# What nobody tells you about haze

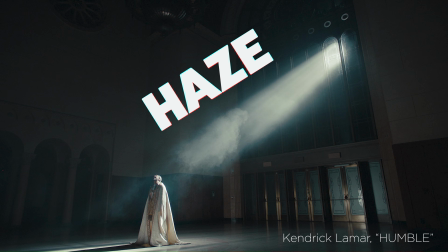0s
I've heard so many people say that haze gives an image more depth.
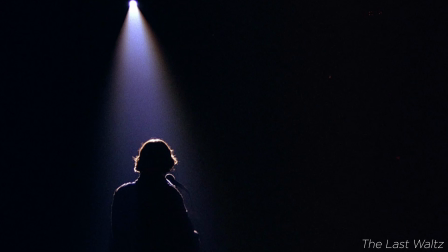2s
Obviously, you can use it for volumetric light, but when you're not in that specific use case, what benefit does it actually give you? Well, it's actually really simple. I just never had it explained to me in a way that clicked for me until I was watching the documentary film Navalny.
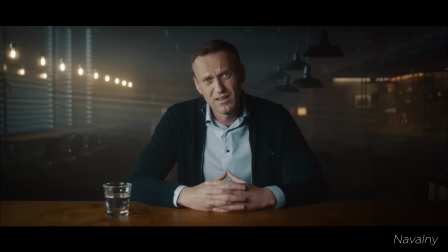20s
They kept coming back to the same A-roll shot of the main character, and I thought it looked so damn good. And every time they cut back to it, I would try to dissect, like, what is it about this that I love so much?
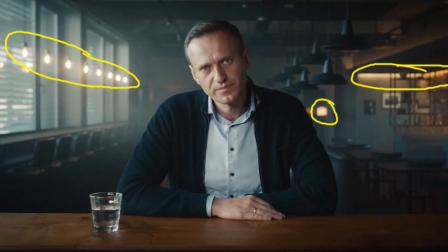33s
There's some cool practicals in frame and some nice color contrast, but that wasn't it.
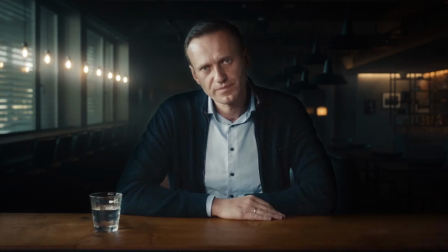37s
And then finally it hit me. Because there's haze in the background, the black levels behind him are being lifted.
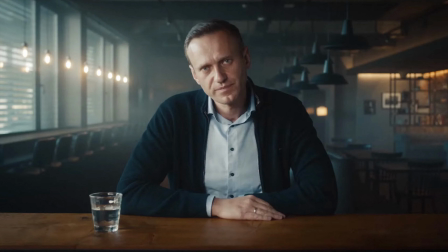44s
And therefore, in this dark bar, he is actually the darkest thing in frame, making him pop from the background and appear more three-dimensional.
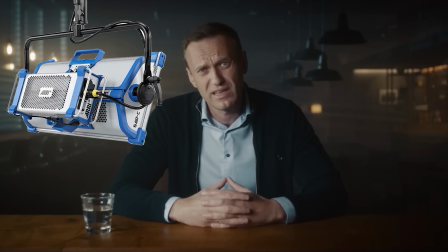53s
Think about that for a second. There are clearly film lights exposing this guy, but yet he is still the darkest thing in this space,
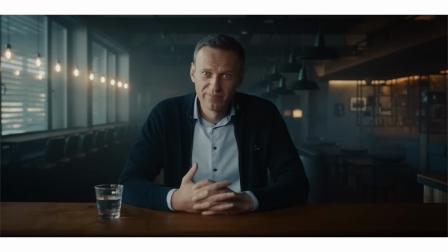61s
which is a dark bar, because the haze is behind him, absorbing all of that practical light from those fixtures in the room, which I can prove by adding a Luma key and then slowly removing all of the highlights until we're just left with the darkest area in the frame,
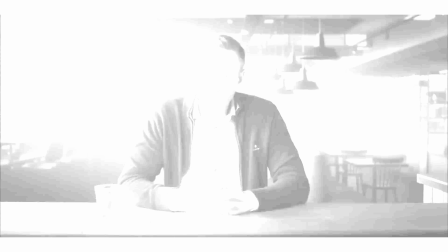76s
which you can see mostly is him. So I found this very interesting, but also not very actionable, because I thought, in that example, they're in a huge space with tons of depth, so they're able to keep that haze separated from their subject. And I was worried that if I tried to implement this technique in one of my own shoots, I would risk getting the haze in front of the subject, lifting their black levels, and end up with an overall milky image. But I was wrong. I only really half understood this concept. It really fully clicked for me when I, oddly enough,
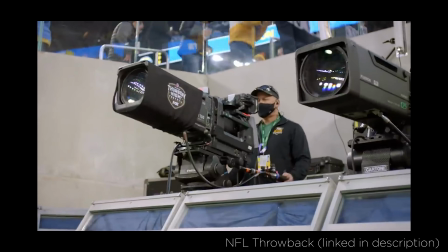113s
was watching this hour-long YouTube video about the history of technology in broadcasting the NFL.
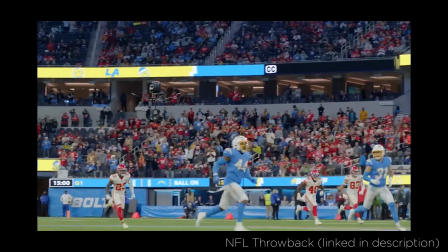119s
And this revelation came when they were discussing the Skycam.
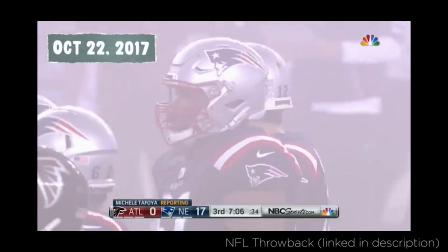122s
They gave an anecdote about an extremely foggy day in New England that was very hard to capture with traditional telephoto lenses.
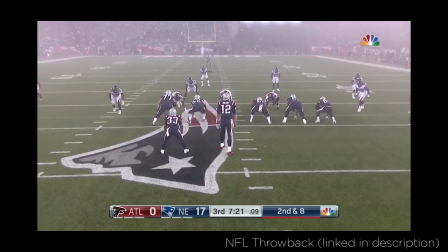130s The fog is so thick, so most of what you see will be from below.
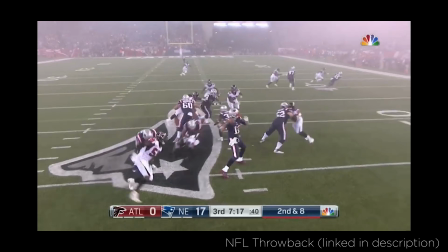134s
It seems so obvious in hindsight now, but it really took this clip to drive it home for me.
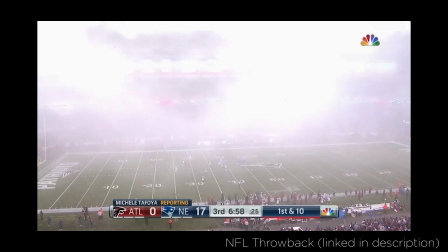139s
The farther your subject is from the camera, the more haze the lens will be shooting through, and therefore the stronger the effect the haze will have.
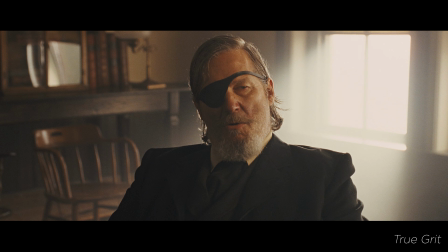147s
Typically, your subject isn't that far away from your camera, and that's why I was wrong about the other interview example.
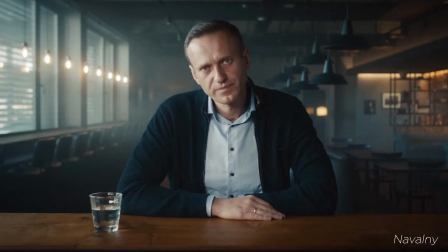153s
It's not that their location allowed them to keep the haze completely separated from their subject. It's because the background is so much farther away from the camera than the interview subject.
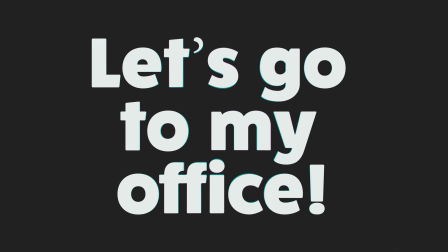162s
And this concept should work in any size space. The haze is not localized behind me in this tiny office.
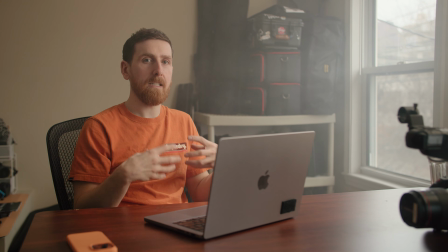171s
It is everywhere. But I should be affected less by the haze because I am half the distance to the camera, roughly.
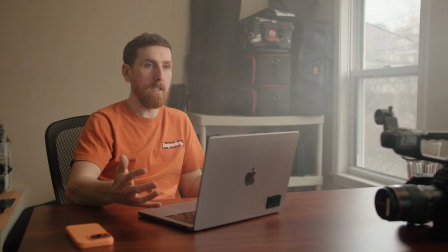179s
And this effect would be far greater if I was in a large room and not an office that's like 100 square feet.
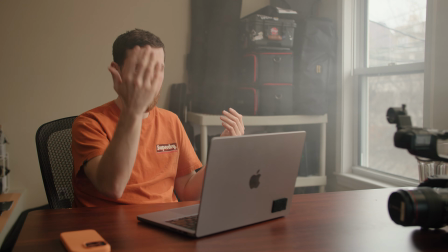186s
But even in a small space like this, I think the haze has settled enough now where you can tell that
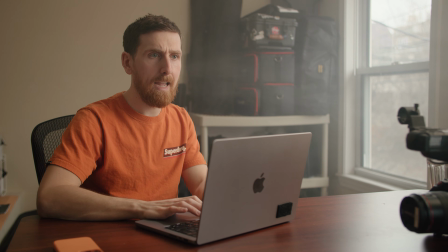192s
I am now both the brightest and the darkest thing in frame,
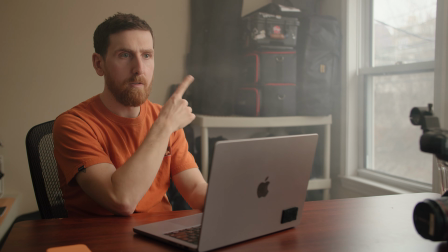198s
and the blacks in my tripod bag and my aperture bags and my easy rig bags.
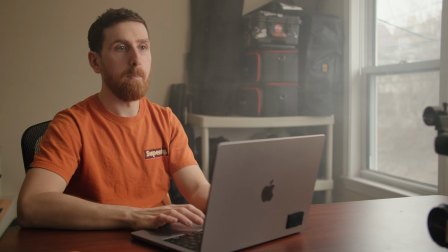204s
The level on those has been brought up because the camera is going through more haze.
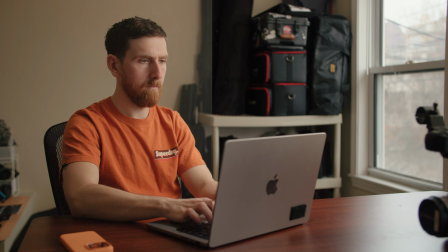209s
Let's do a good old-fashioned wipe and you can really see the before and after. Look at how lifted those blacks are in the background.
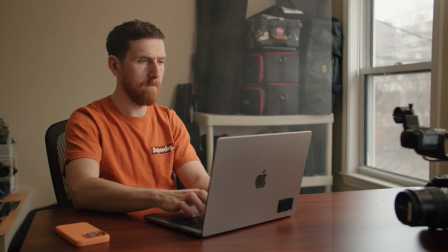217s
The contrast on me, you can see if I wipe it back, will barely change because the camera isn't traveling through that much haze to get to me compared to the background. For a handful of shoots in the past, I have rented or borrowed haze machines,
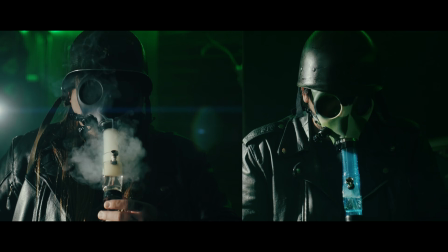232s
most often actually like cheap fog machines from friends for music videos and stuff like that when I wanted to achieve specifically volumetric light,
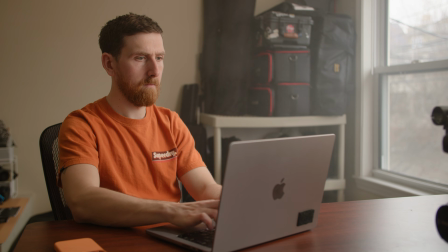240s
but this type of application is all new to me.
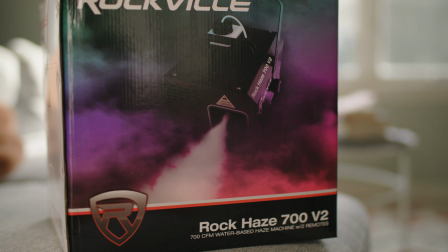243s
So once I picked one up, I naturally ran a ton of tests in my apartment to wrap my head around how the haze will react in various lighting conditions. But before all of that, I need to thank the sponsor of today's video, Artlist.
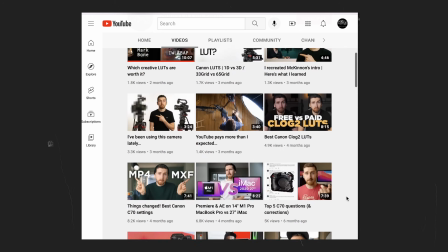259s
Artlist is where I found all of the funky tracks for this video, as well as 98% of the music for my YouTube channel over the past 3 or 4 years.
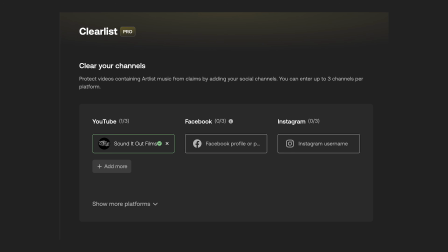269s
And it's very convenient to just put in your YouTube channel and not get any copyright strikes. It's very simple. You don't have to tell Artlist every time you use one of their tracks. Everything is pre-licensed, so personally I've never had an issue with a strike coming from Artlist.
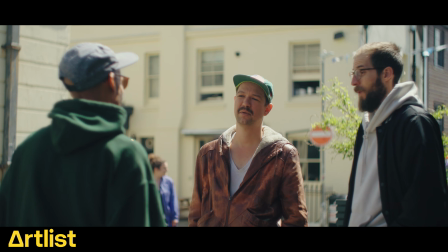284s
I've had tons of strikes when I work with musicians and then their music is copyrighted and then it gets flagged in my videos, but with Artlist that's never been a problem.
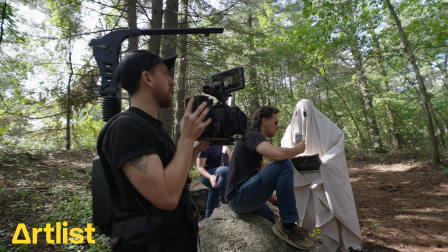295s
And as a freelancer, I've used their music and sound effects in the vast majority of my client projects over the last 3 or 4 years as well. And they probably think it costs me a lot more than it actually does to get this caliber of music for their videos,
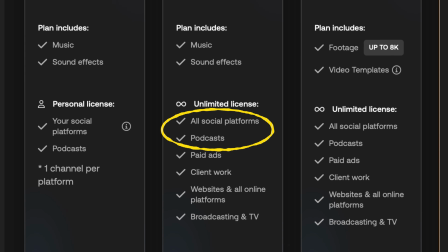309s
whether that's for the web or occasionally for broadcast.
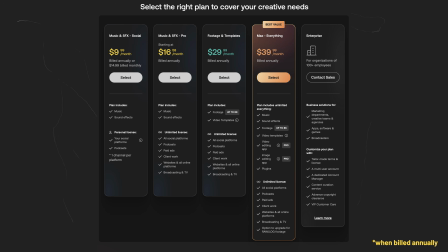313s
Artlist is so affordable because this subscription is less than $20 a month,
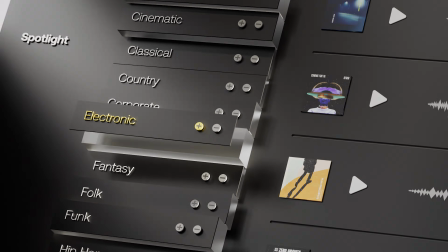319s
which gives me all major genres of music and sound effects. You can also lump together music, sound effects, and stock footage if you need it into the Artlist Max plan.
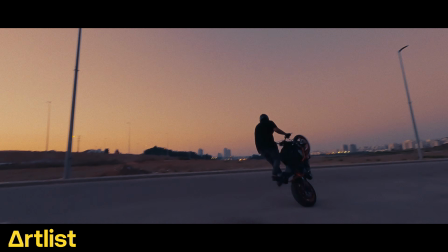334s
And the stock footage on Artlist doesn't feel as stock as you would expect it to at this incredibly affordable price point.
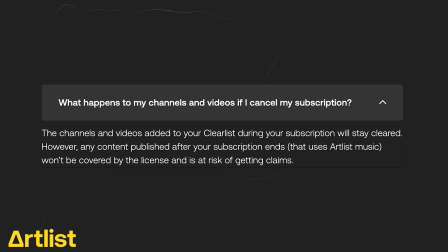341s
And if for any reason you decide to cancel your subscription, you can still leave those videos live and continue making money on them as long as they were posted while the subscription was still active.
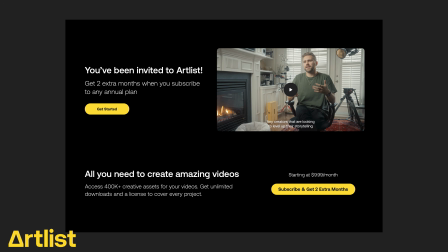350s
And you can get 2 free months when purchasing any annual plan by using the link in my description. Thank you, Artlist, for sponsoring this portion of the video. Now let's fade back in that funky track, and I'm gonna get back to the video where I was telling you about the 3 lessons I had from testing out my new HAZER.
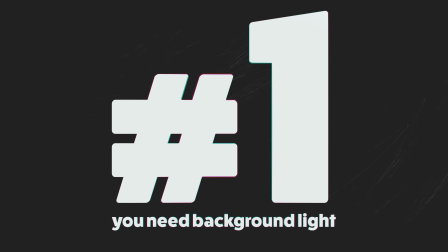371s
First, it does not matter how much physical depth you have in your scene if there is no light for that haze to absorb.
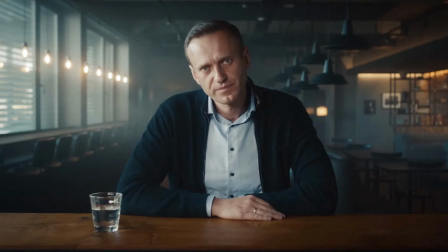378s
So back in that documentary example, there were very deep shadows, but there was enough ambient light coming in through the windows and from the practicals to illuminate the haze in those shadows.
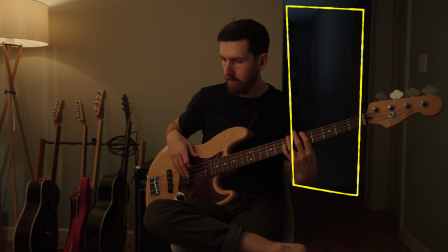388s
So in this test here, where I'm shooting down a hallway into another room with a very dim light, if I add haze, there's barely a difference in the background.
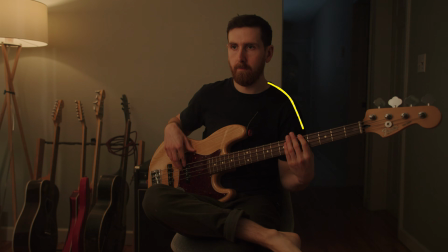396s
My black shirt is still the same level as the deep background, and there's basically no separation between my shoulder and the dark hallway.
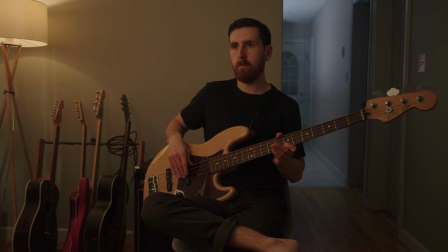404s
So if I were to add more light to that far room, and then add some haze, you can tell that the haze is having more of an effect, specifically with the windows on that door.
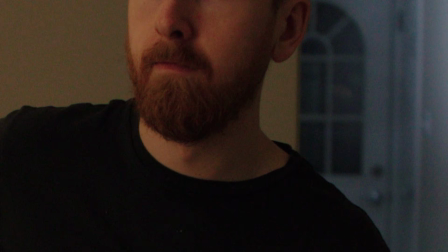413s
Because it's dark outside, those are basically reading as pure black without the haze.
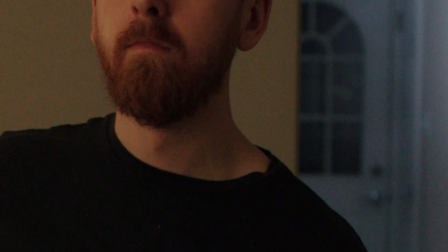418s
But with the haze, the ambient light from around those windows is absorbed by the haze, and we're shooting through it from a long distance.
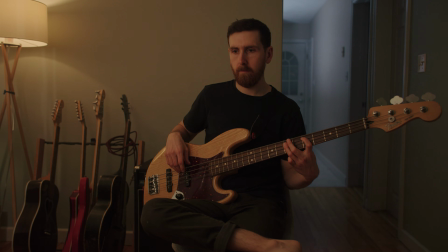425s
And the way that the distance naturally increases the strength of the haze makes it so that my shoulder and the deep background will never be the same luminance level and therefore have greater separation.
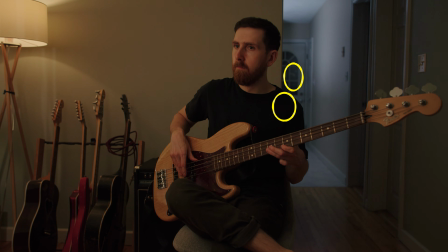436s
Whereas the same level of black in the deep background as on my shoulder could read as kind of busy in frame without the haze.
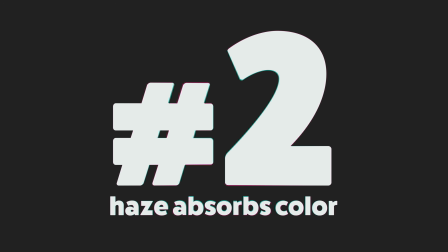445s
Second, the haze doesn't just absorb the luminance from the light, it will also absorb the color from the light.
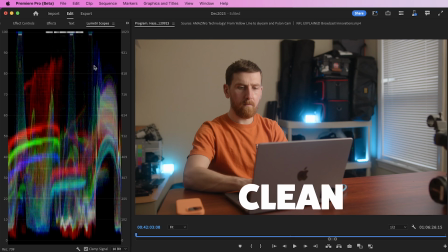451s
You can see these 3 spikes in the waveform, 1, 2, 3, which are coming from those 3 practical lights in frame. You can tell that the one on the far right has that blue to the side of it. That is because the light on the right is bouncing off the wall, casting that teal, which is being reflected in the waveform.
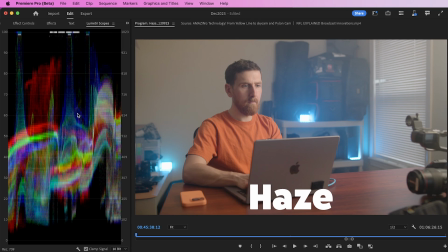468s
Now what if we add some haze? Now the middle spike has a blue halo around it because the haze is absorbing that color. This is something that I originally came across when shooting a music video a couple years ago.
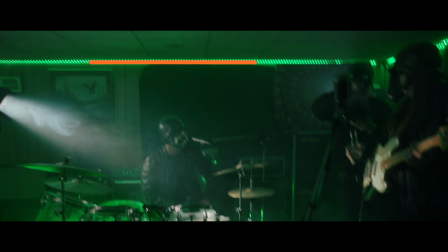479s
We were using some green practicals, and then for the climax of the video, when we added some fog, everything turned green.
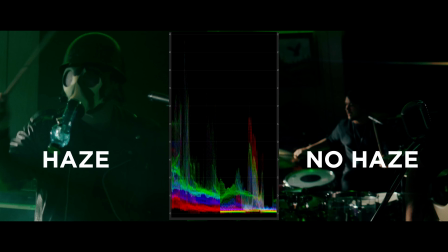485s
You can see on the right, without the haze, blacks are black and green is green.